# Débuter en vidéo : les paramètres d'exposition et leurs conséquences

Mais comment tu fais si toi tu veux garder une faible profondeur de champ,
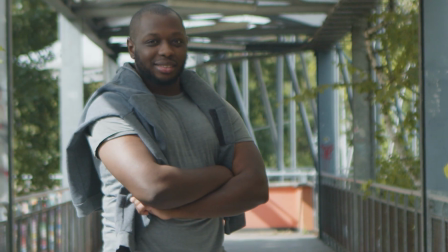252s
une zone de netteté réduite devant et derrière ton sujet pour obtenir un joli flou à ton image ?
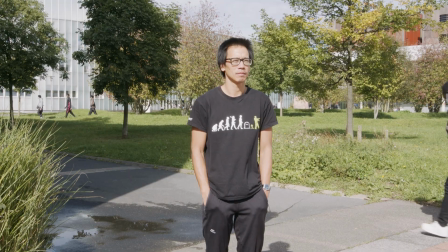259s
Pour ça il va falloir ouvrir l'iris, ouvrir le diaphragme au maximum et compenser cette surexposition avec autre chose, c'est le filtre ND. Le filtre de densité neutre c'est un accessoire qu'on met devant l'objectif, soit en le vissant comme j'ai ici,
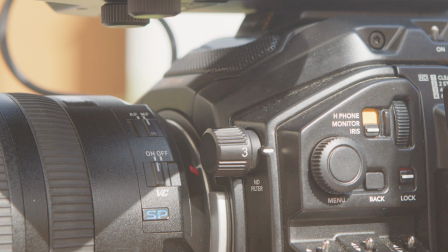278s
soit en le faisant tenir sur un porte-filtre, soit si la caméra a des filtres ND intégrés au niveau du capteur.
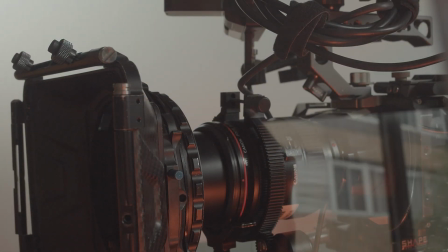286s
Le but du filtre ND, c'est d'absorber une partie de la lumière pour n'en transmettre qu'une portion. L'avantage du filtre ND par rapport à l'iris, c'est qu'il ne change pas l'angle d'incidence des rayons. Et donc tu vas pouvoir garder une faible profondeur de champ en limitant l'arrivée de lumière au capteur. Typiquement, tu vas utiliser le filtre ND quand tu es dehors, au soleil ou même par temps nuageux, pour éviter d'avoir un diaphragme trop fermé.
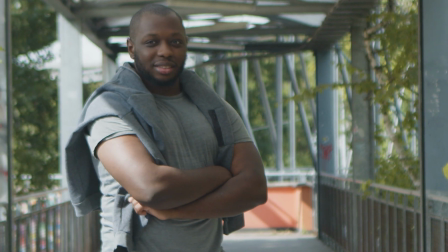311s
Comme ça, ça va te permettre de revenir vers des valeurs beaucoup plus ouvertes, d'avoir un diaphe ouvert,
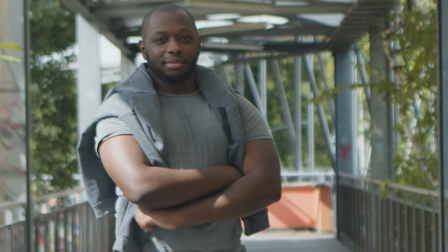316s
et de garder un joli flou en avant et en arrière de ton sujet. Prochain réglage, la vitesse d'obturation. En fait, on devrait plutôt appeler ce réglage la durée d'exposition. Le temps nécessaire pour exposer une seule image. et une durée, ça s'exprime en secondes, ou en millisecondes. Si tu laisses passer la lumière trop longtemps dans l'objectif, peut-être que tu vas faire déborder la lumière des photosites du capteur et tu auras une image cramée. Si tu fais couler l'eau dans une baignoire quatre fois plus longtemps, t'as quatre fois plus d'eau. Ah, c'est pareil. Le truc en vidéo, c'est qu'on est tributaire de la cadence. On a 25 images par seconde et chacune de ces images doit avoir une durée d'exposition. Une durée beaucoup plus courte que la durée d'une image elle-même pour pouvoir reproduire fidèlement le mouvement. Par défaut, la durée d'obturation est deux fois plus courte que la durée d'une image. 25 images par seconde, c'est-à-dire une image à 1 vingt-cinquième de seconde, on va avoir un temps d'obturation à 1 cinquantième. Si tu changes de cadence pour faire du ralenti par exemple, là tu changeras de vitesse d'obturation.
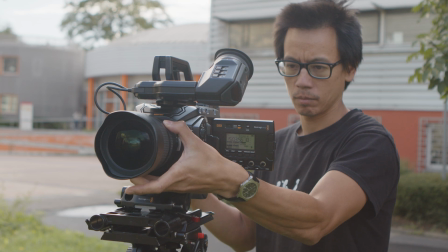386s
Donc à 100 images par seconde, tu vas devoir mettre ton temps d'obturation à 1 2 centième de seconde.
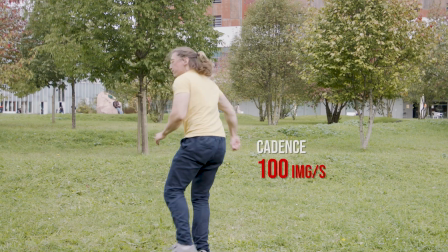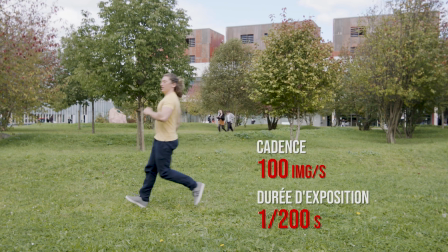Après, tu vas éventuellement changer de vitesse d'obturation si tu as une intention marquée de t'éloigner de la représentation réaliste du mouvement.
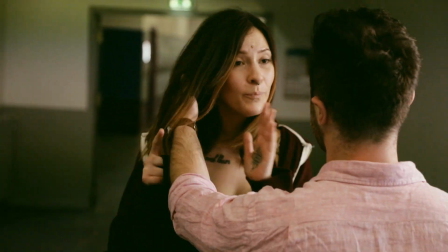413s
Des valeurs très courtes par rapport à la cadence vont créer un effet de saccade.
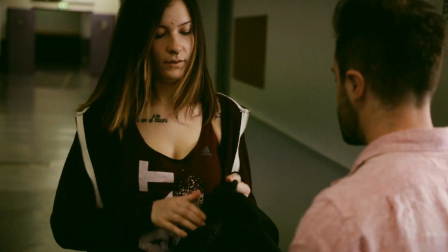Au contraire,
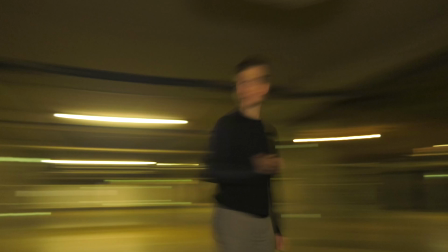424s
un temps très long d'obturation va générer un effet de traînée dans les mouvements à cause de la lumière qui déborde à chaque fois un peu plus sur les images qui suivent. Enfin dernier réglage sur la caméra, la sensibilité ISO ou le gain. Quand on tourne en argentique, on utilise des pellicules qui ont une certaine sensibilité. Plus la sensibilité est élevée et plus les réactions chimiques des cristaux d'argent sont rapides et donc plus c'est facile de capter la lumière quand on est dans un environnement sombre. L'inconvénient, c'est qu'on perd en finesse et on gagne en grain. L'apparition de pellicules de plus en plus sensibles, c'est ce qui a permis de sortir des studios dans les années 50. Je poussais au maximum les possibilités que nous offraient les pellicules.
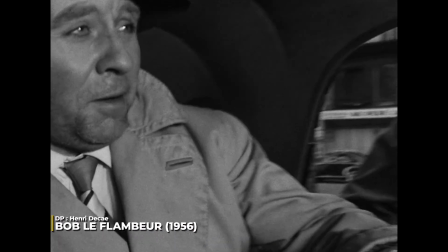471s
On a été un des premiers avec Jean-Pierre à se servir par exemple à ce moment-là de l'Elever 36, qui était une pellicule très sensible à l'époque, qui était la plus sensible. Dès qu'elle est parue, nous nous en sommes servis.
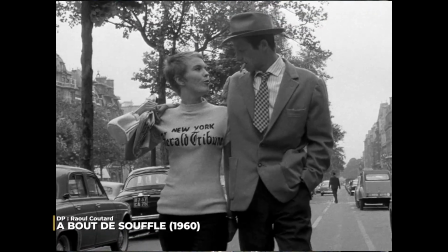481s
Cette manière de travailler alors avait plu aux jeunes de la nouvelle bagne qui et envisagerait de travailler avec peu de moyens et peu de matériel.